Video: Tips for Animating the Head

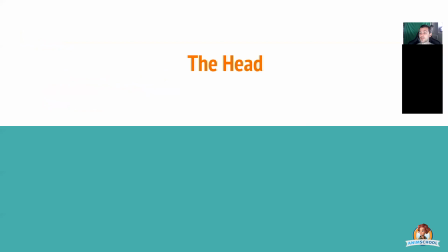[0:02]
So the head.
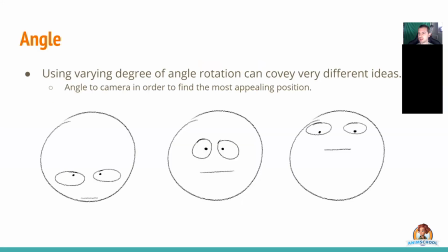[0:05]
People forget that whatever you do with the head has a very distinct influence on the face. And you can use the head to manipulate the face in many different ways.
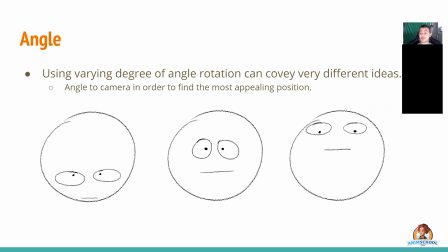[0:19]
Some as subtle as just the direction that the head is tilted in, right? One might think like, obviously these examples drawn here are extremes, but even doing a little bit of angular direction in your head can cast a completely different feeling for a shot or a completely different emotion.
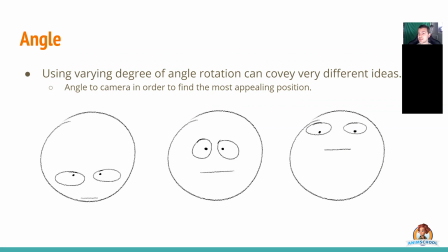[0:39]
So those varying degrees can convey extremely different ideas. You could say the exact same thing looking someone straight on, like, hello, Clarice, it's been a while, right? Or you could say like, hello, Clarice, I don't know, whatever, like, hello, Clarice, I don't know.
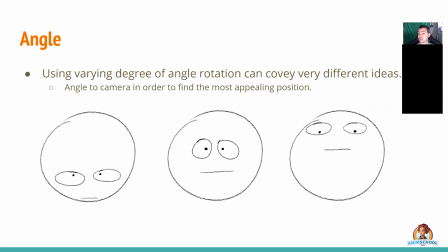[0:53]
You get what I'm saying, that those three things can be very different, and we'll pick up on those small changes. It doesn't have to be like as big as this, right? Even just a little bit of that or a little bit of this, like what did you say to me? You know, like tilting your head up even ever so slightly can have a vast impact.
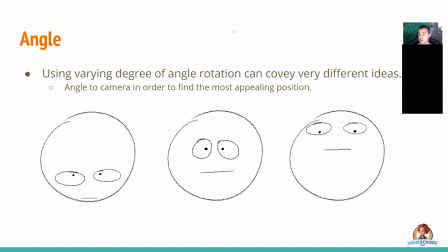[1:12]
So angle your head to camera, try to find the most appealing position. Usually an up tilt is somewhat of a confident, I look down upon you kind of stance. This would be a neutral, we're eye level, so I see you as an equal.
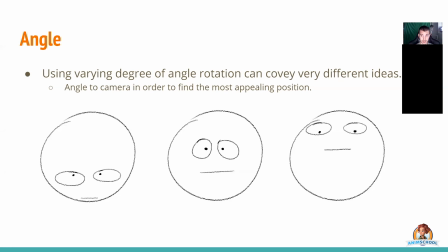[1:31]
And this would be more of like I don't want to mess with you, I'm shy, or, you know, I consider myself a lesser than you. Just general concepts, doesn't have to be that black and white, but just usually that's how it works.
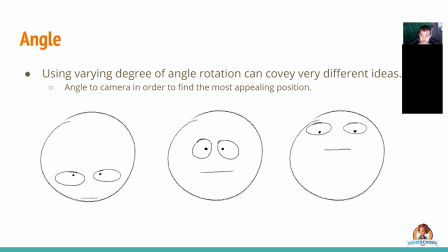[1:45]
I find that I usually don't go low like this. There's very few characters I've ever had to animate that spoke like this. Usually neutral will be like 90-95% of everything you do, and then maybe like an antagonist or like a bad guy,
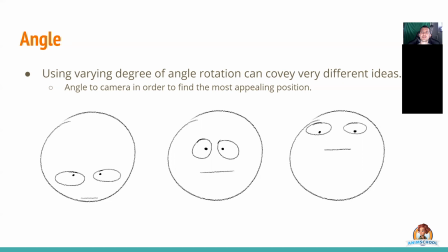[1:59]
or just someone who thinks they're superior might have a little bit of like this, usually like right, like I don't abide by your rules kind of stuff.
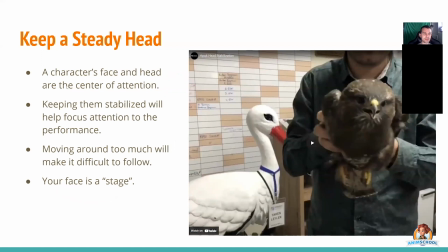[2:07]
So keeping a steady head, what does that mean? Let's look at this example. This guy's holding I should probably known what is a hawk. He's got a hawk.
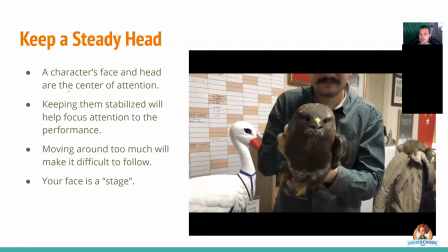[2:17]
It says so on the video. But let's look at what that hawk's doing. Let's look at the incredible head stabilization that birds possess in general.
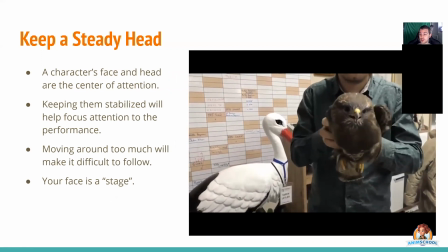[2:25]
Obviously, we don't have this, right? Birds are a special breed that can do this. As a species, they have this excellent control over their bodies, and this helps them in hunting.
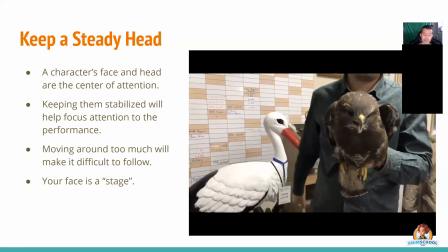[2:36]
This helps them, you know, stabilizing flight paths, all that good stuff.
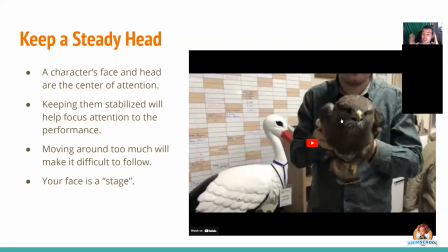[2:40]
They have extreme focus on their heads, and it's partially because their heads have this individual control around them.
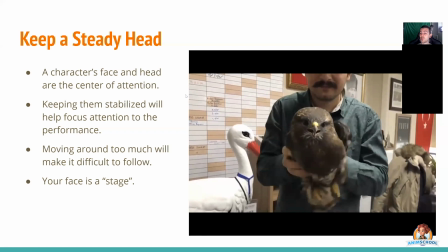[2:46]
So this is the kind of thing that we want to somewhat try to emulate in animation,
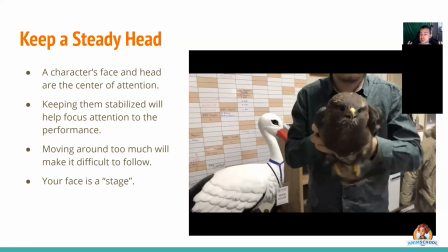[2:51]
in that we want our head to remain the focus of that attention in a shot. We want the face to be the focus.
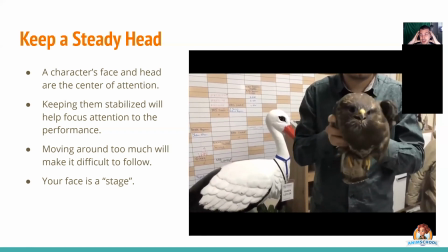[2:59]
Obviously, we can't put our heads in world space IK to where our body's just like moving around their heads and we're just doing this.
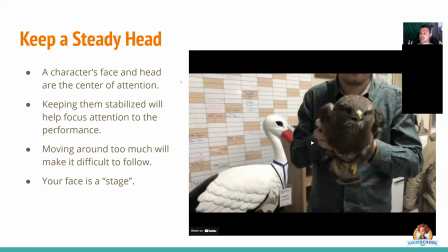[3:05]
That's not going to work. Keeping that head stabilized and being aware of where that head is in the space of your shots will help keep our attention as an audience focused on where it's supposed to be, on the delivery of the line.
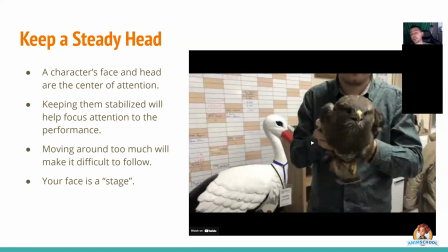[3:19]
It's very easy for people to be like, oh, look over there, I'm going to go over here, and then I'm going to move like this, and I'm just going to like rotate in Z and X and all over the place, and it's hard to follow what the character is saying. We used to say at Blue Sky that your face is like a stage. There's a stage happening within your face. Your entire face is like a play.
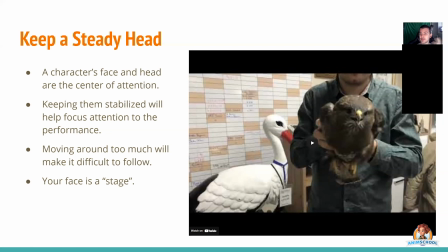[3:39]
Your eyes are your actors, your mouths are, you know, whatever, like everything in there is working as a stage. So you don't want your stage to be moving around too much to where the audience is unable to see what's happening on there.
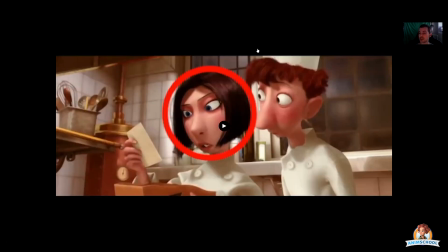[3:51]
So you'll see a few shots in this where we keep the head steady enough that we are reading exactly what the character's saying, but they're still able to act and emote and be like, what? Like, they're still moving within this. Colette is like one of my favorite characters in this movie.
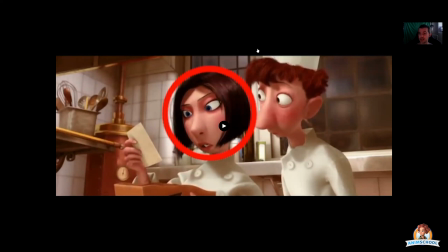[4:06]
So she has an excellent example of, as she's reading, our attention is focused on her eyes, where she's looking and what she's saying, and everyone else is kind of in support of that around her.
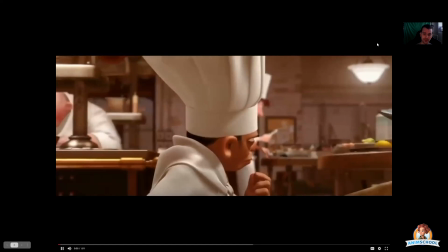[4:19]
So let's take a look at that. Very well.
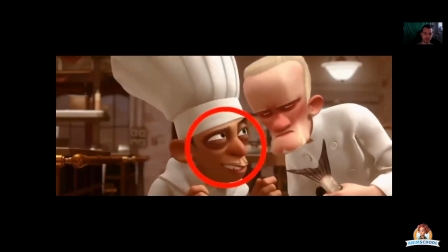[4:23] If it's linguine they want, tell them Chef Linguini has prepared something special for them.
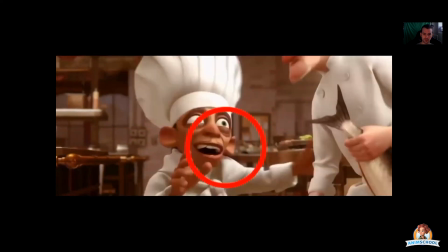[4:30] Something definitely off menu. Oh, and don't forget to stress its linguininess. Oui, chef. Now is your chance to try something worthy of your talent. Sweetbread à la gusto.
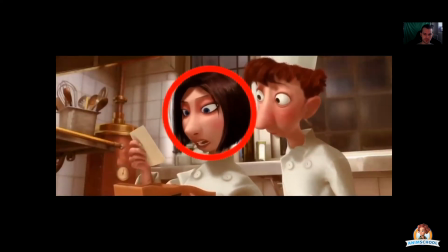[4:43] Sweetbread cooked in a seaweed salt crust with cuttlefish tentacle, dog rose puree,
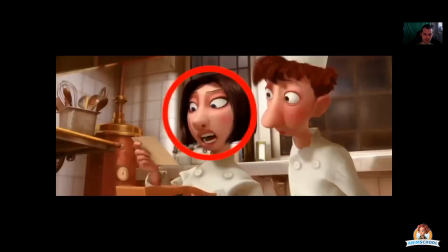[4:48] gooey duck egg, dried white fungus, and anchovy licorice sauce.
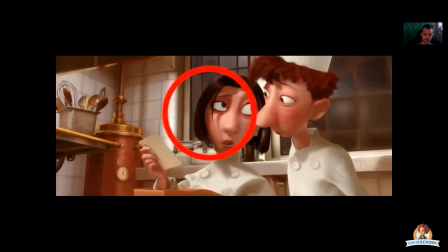[4:54] I don't know this recipe, but it's gusto, so... Yes, veal Lalo! We have some veal stomach smoking, yes?
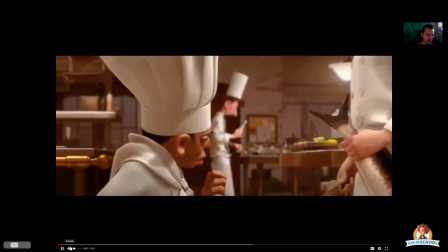[5:02] Feel stomach.
So let's dissect this a little bit and take a look. So here is Bad Chef.
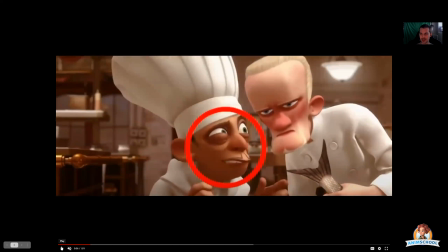[5:08]
I forget this guy's name every time. I'm like, I don't even know this guy's name. He's Bad Chef. Bad Chef comes in, and we've decided that this is where we're gonna look. This is where he's gonna deliver his line. This other guy is kind of just gonna be in support of what he's saying.
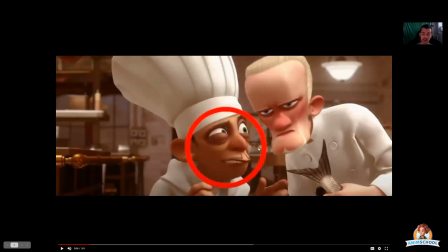[5:22]
He's gonna lean in, but otherwise, this is that circle, that sphere that we're just going to try and live with it.
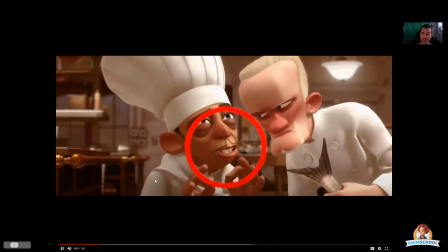[5:28]
And as he speaks, you'll see that he's kind of pushing the boundaries of that, right?
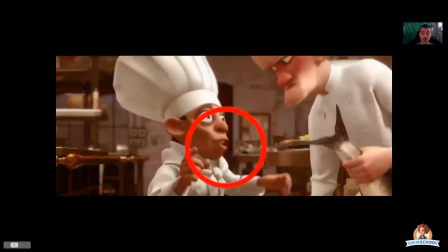[5:31]
Obviously, it's a circle that I drew, but it's kind of just to show you how tamed the movement is.
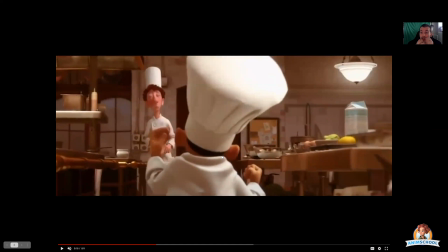[5:39]
He is able to act within that movement and throw up his shoulders and move around, but so that we don't lose the face as to what he's saying, he stays within this. And it's just like, oh yeah, give him the recipe from Gusto, you know, but he's moving just within this.
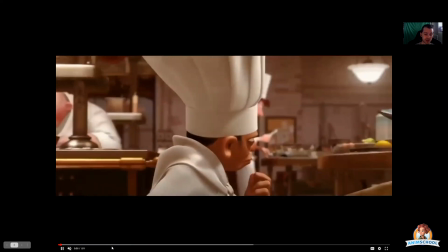[5:53]
What I especially like about it is that he turns to leave, right?
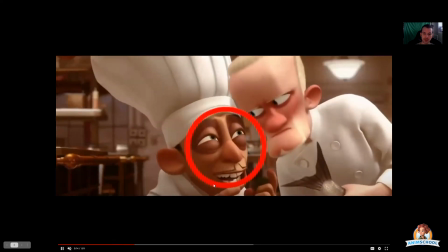[5:59]
But he comes back right within the exact same circle.
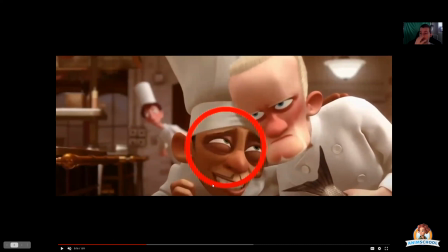[6:02]
Like that's exactly where we were looking before he turned, and he came back to that so that there wasn't going to be strain on us as an audience to follow what was happening. Again, using the simplest solution to keeping our attention focused where it already was, right?
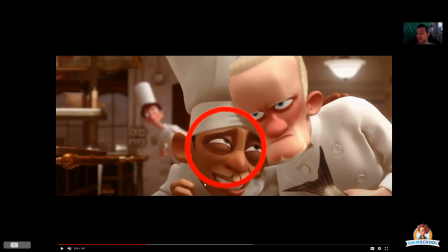[6:18]
There's no need to move him somewhere else. There's no need to do something complicated, just act within that sphere.
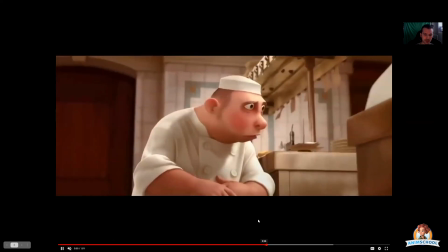[6:24]
So then we have Colette. Again, I really love Colette. I wish she had more time in this movie because she's a fantastic character.
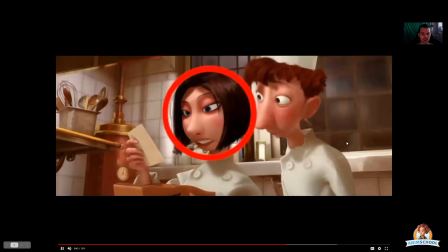[6:30]
She's really fun. And in this, she is just reading off what she's saying, but look at the change in expressions that she's making.
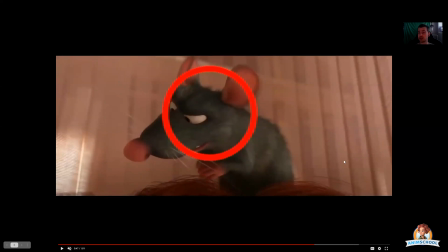[6:38]
Look at how she goes from just apathetic, almost like, oh, this, and she goes, octopus, licorice, whatever, all the stuff that she's reading. And she's starting to change her expression slowly throughout.
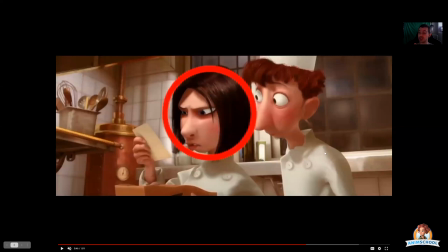[6:50]
But it's very easy for us to read that expression because we see what she's focused on and her head is not moving more. She could be like, octopus, licorice, what? She could be doing all this, but instead she chooses to stay in this area, very focused, clear, and simple. A little added bonus is that when we change shots to Remy inside of Linguini's hat,
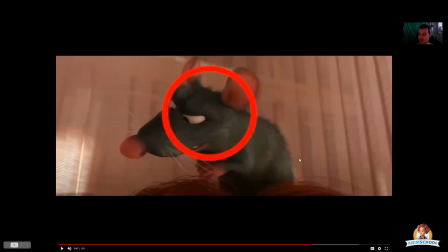[7:11]
notice how even Remy is inside the circle as we're cutting to a new thing. Like, this is absolutely on purpose. This is a technique called Itrace, which as a director is watching his own movie, he's going to comment, he or she's going to comment on Itrace, which is where was the spot we were last looking at?
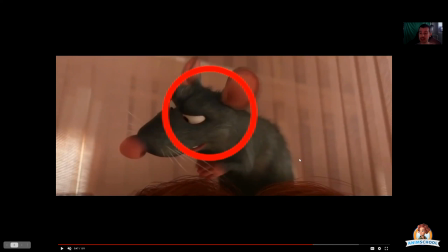[7:28]
And as we change shot, as we change scene, is our center of focus still on that last spot? Because if I'm looking at the top left and then you cut to a different shot and we're in the top right, I'm going to be like, oh, where am I looking? Okay. I'm going to miss what's happening in that shot for a few milliseconds because I'm trying to refocus my attention.
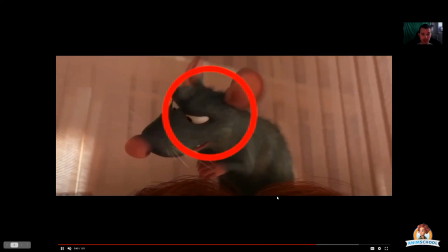[7:48]
So none of this is by accident. This is all completely on purpose. Remy is still in the point of interest.
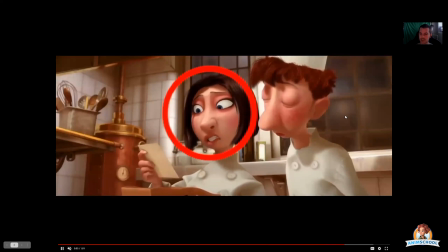[7:54]
We cut back to this. And again, Colette's face stays perfectly within the sphere.
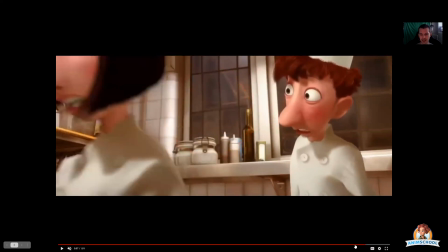[7:58]
She delivers her line, even for that big lalo, right? Which is, I love that piece of animation as there's so much pull on her mouth.
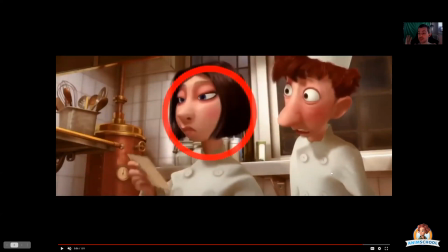[8:07]
There's so much like lalo as she pulls forward. But even that big, nice curve, appealing shapes stays within the circle.